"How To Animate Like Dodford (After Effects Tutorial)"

In today's tutorial, we are going to be breaking down the Dodford style of animation.
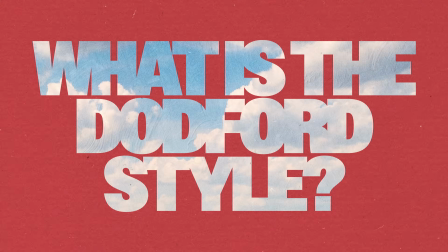[0:03]
Before we hop into actually breaking it down, I think it's worth talking a little bit about what it is and why it works so well, so that we can understand the thinking behind the techniques.
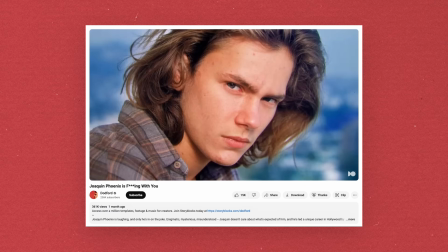[0:12]
His content mainly relies on B-roll, images, articles, a lot of narration.
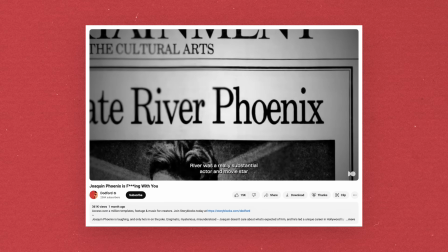[0:18]
So it's very important to have some really smooth stuff that goes with it, but also keep it fairly fast paced because the videos are longer. So in order to keep the viewer engaged, you need to spice it up with some quick cuts and a lot of information that gets thrown at you.
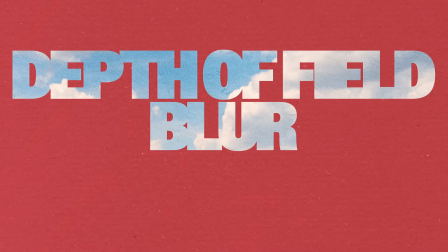[0:31]
And he uses a lot of depth of field and blur and a little bit of texture to spice it up a little bit. And all of those techniques helps create a more mysterious universe, which is what he's trying to uncover in those videos. A little bit of a photo showcase, some article animation, and also the type of textures you could play on to create a kind of a more mysterious and intriguing look.
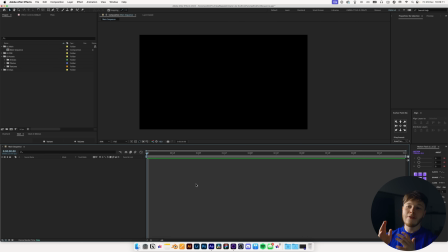[0:51]
But without further ado, let's hop straight into After Effects, where I have a 1920 by 1080 composition set up. 24 frames per second, keep it nice and easy. I've already created a little bit of a folder structure here just to make it nice and easy on us.
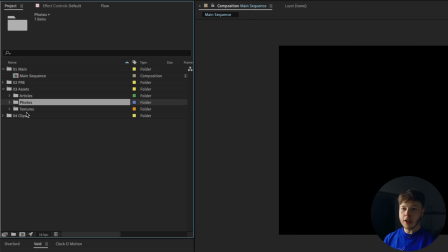[1:02]
We've got the assets, we've got some articles, some photos, and some textures, but we're gonna keep it super simple for today.
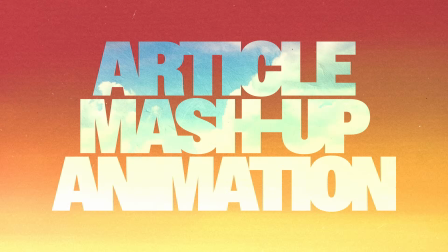[1:07]
I wanna start out with the article animation, and here we're gonna do a little bit of an article match cut.
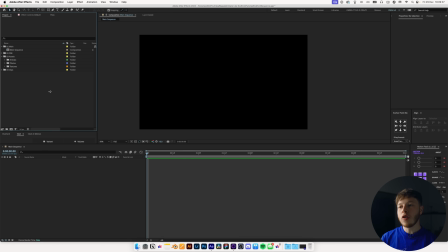[1:12]
That's one technique he uses quite often, is centering in on the name of a person in a bunch of different articles and cutting between them.
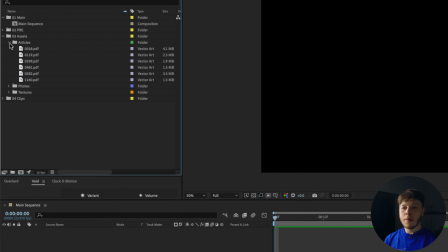[1:19]
Essentially, it's a super simple match cut animation, but it works super well and we can spice it up just a little bit.
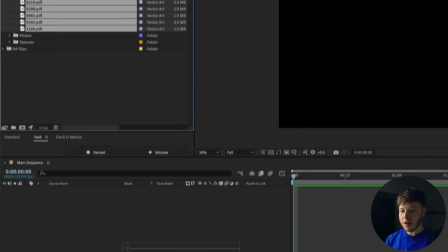[1:25]
So if I drag in all of these articles that I have right here, and I just drag them in,
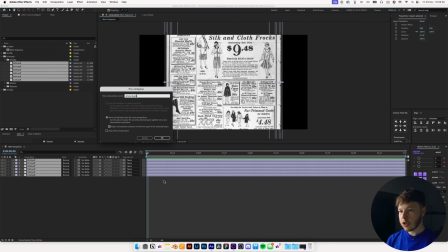[1:29]
and I am gonna pre-comp them and name this article mashup pre, and drag that into the pre-comps folder right there,
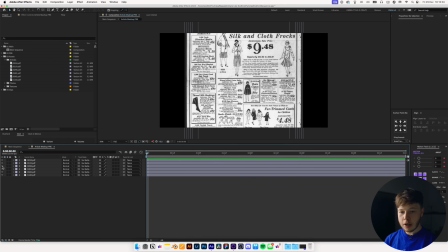[1:36]
and then open that up so we can work with it. And I'm just gonna hide every single one except for the first one.
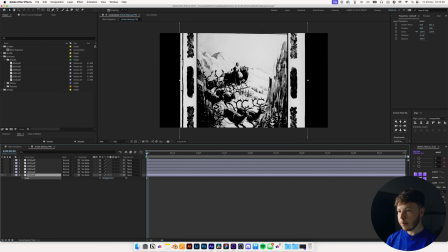[1:41]
I am gonna scale it up to fit.
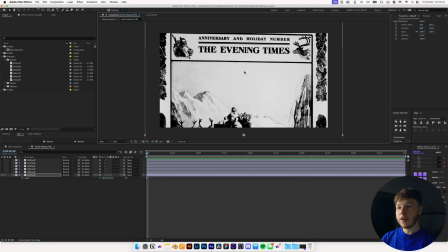[1:44]
So we're gonna kind of be taking all the articles, they all have the word anniversary in them, and then we're gonna be creating a match cut sequence through that.
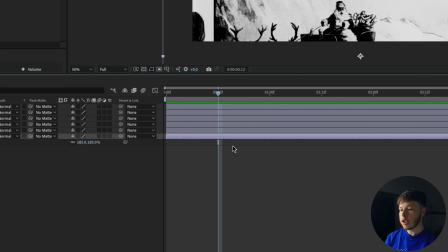[1:51]
What I'm actually gonna do is go about half a second forward, so 12 frames, and I'm gonna split it by hitting Shift Command D and take all the other layers and chop them up to that,
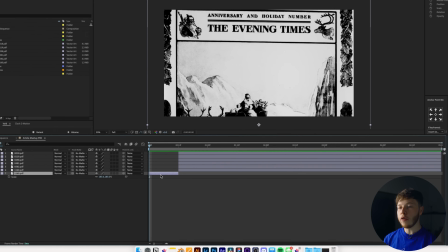[1:59]
because we're gonna start with a little bit more of a zoomed out view of the article.
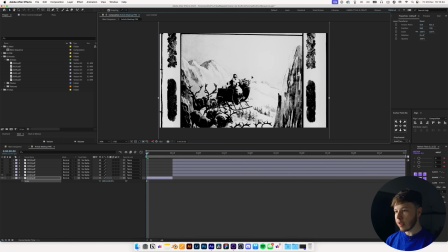[2:03]
So if I scale it down a little bit just to barely fit, maybe go something like right there.
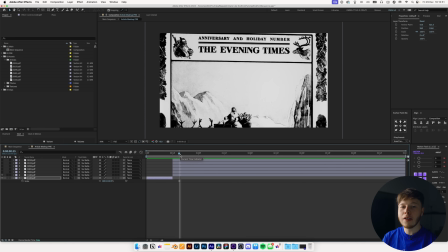[2:08]
And then from there, we can get a more zoomed in version. And that's just gonna create a little bit of initial intrigue into what we're seeing and a little bit of context as well. And then you can hit Option and apostrophe to bring up your grid. And that's what we'll be using to center all the articles.
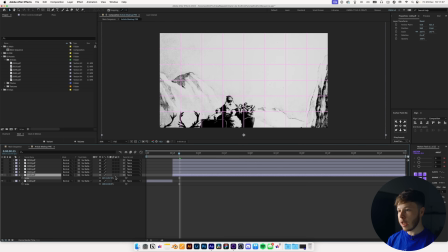[2:23]
So I'm gonna take it, hit S to bring up scale, and then I'm gonna zoom in a good bunch. And I'm gonna place it right around the middle.
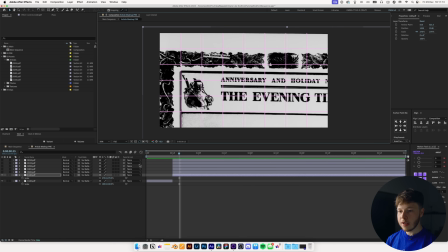[2:29]
And you just kind of wanna scale this to kind of fit so we don't have any edges showing, and also having this right in the middle pretty roughly just like that. And then let's go half a second forward and trim all of that, and then show the next layer.
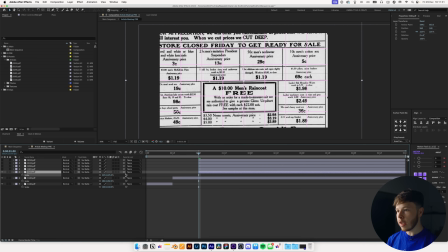[2:45]
And again, we will be finding where it says anniversary, and then we will be focusing in on that.
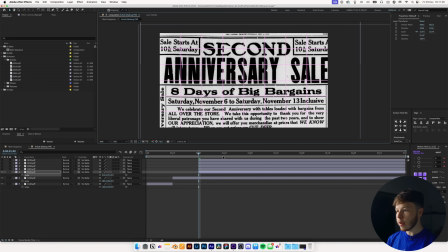[2:51]
So in this case, we have it very big, but instead we can take this little one,
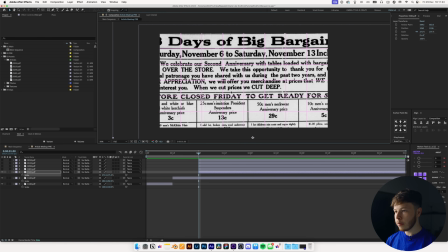[2:55]
which will make maybe just a little bit more sense, and scale it up and have that come in right there in the middle.
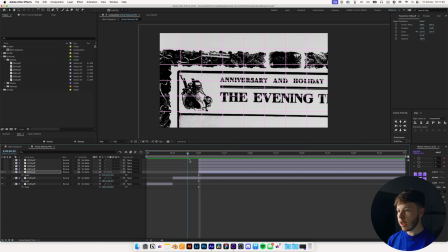[3:01]
And now if we go back, we can see we have anniversary and anniversary, the same focal points,
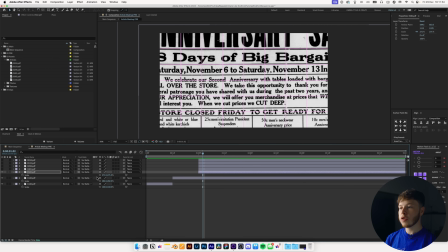[3:06]
which is just gonna help draw your attention into that specific point, so you know, your eyes already know where to look, and that just makes it a little bit easier to digest when you use a lot of quick cuts. And again, half a second forward, take all these articles and drag them up, and then show the next one.
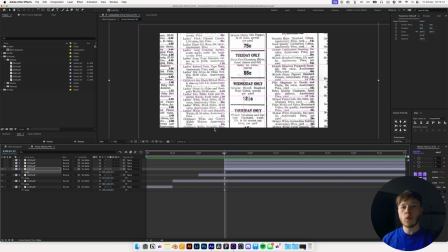[3:20]
And again, S to bring up the scale and scale it up. And the good thing about working with PDFs like I am in this case is that we can scale them up a whole bunch.
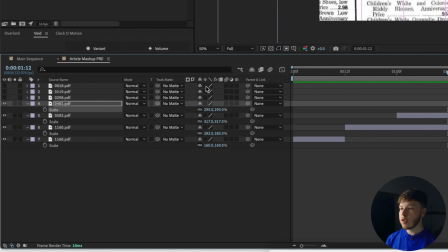[3:27]
Always continuously rasterize these to keep the quality intact.
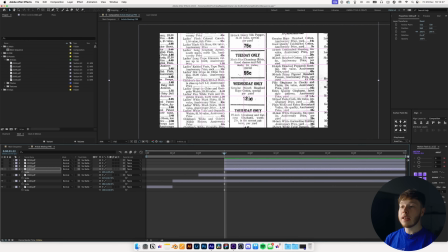[3:31]
So as you can see, it just helps a lot in keeping the quality and actually making that text readable at such large scales.
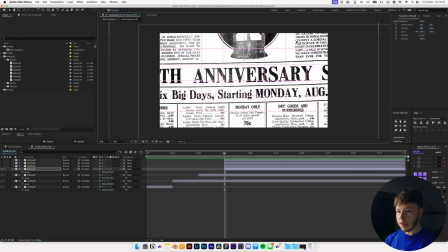[3:37]
So let's find where it says anniversary in this one. And it does right there, so maybe just scale that one down a little bit, move it upwards.
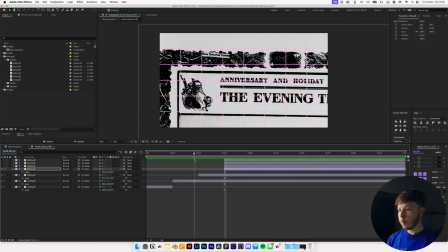[3:45]
That looks pretty good. So now we have boom, boom, boom, another half a second.
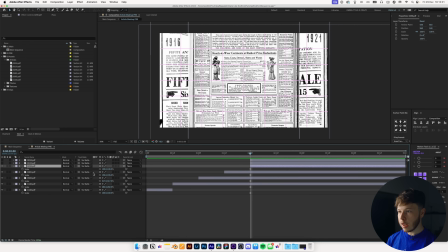[3:51]
Drag these up and show the next one. Scale it up and find what it says anniversary. This one might be a little bit too big for what we are trying to do, so we might just delete this one, just because if it's too different, might look a little bit funky.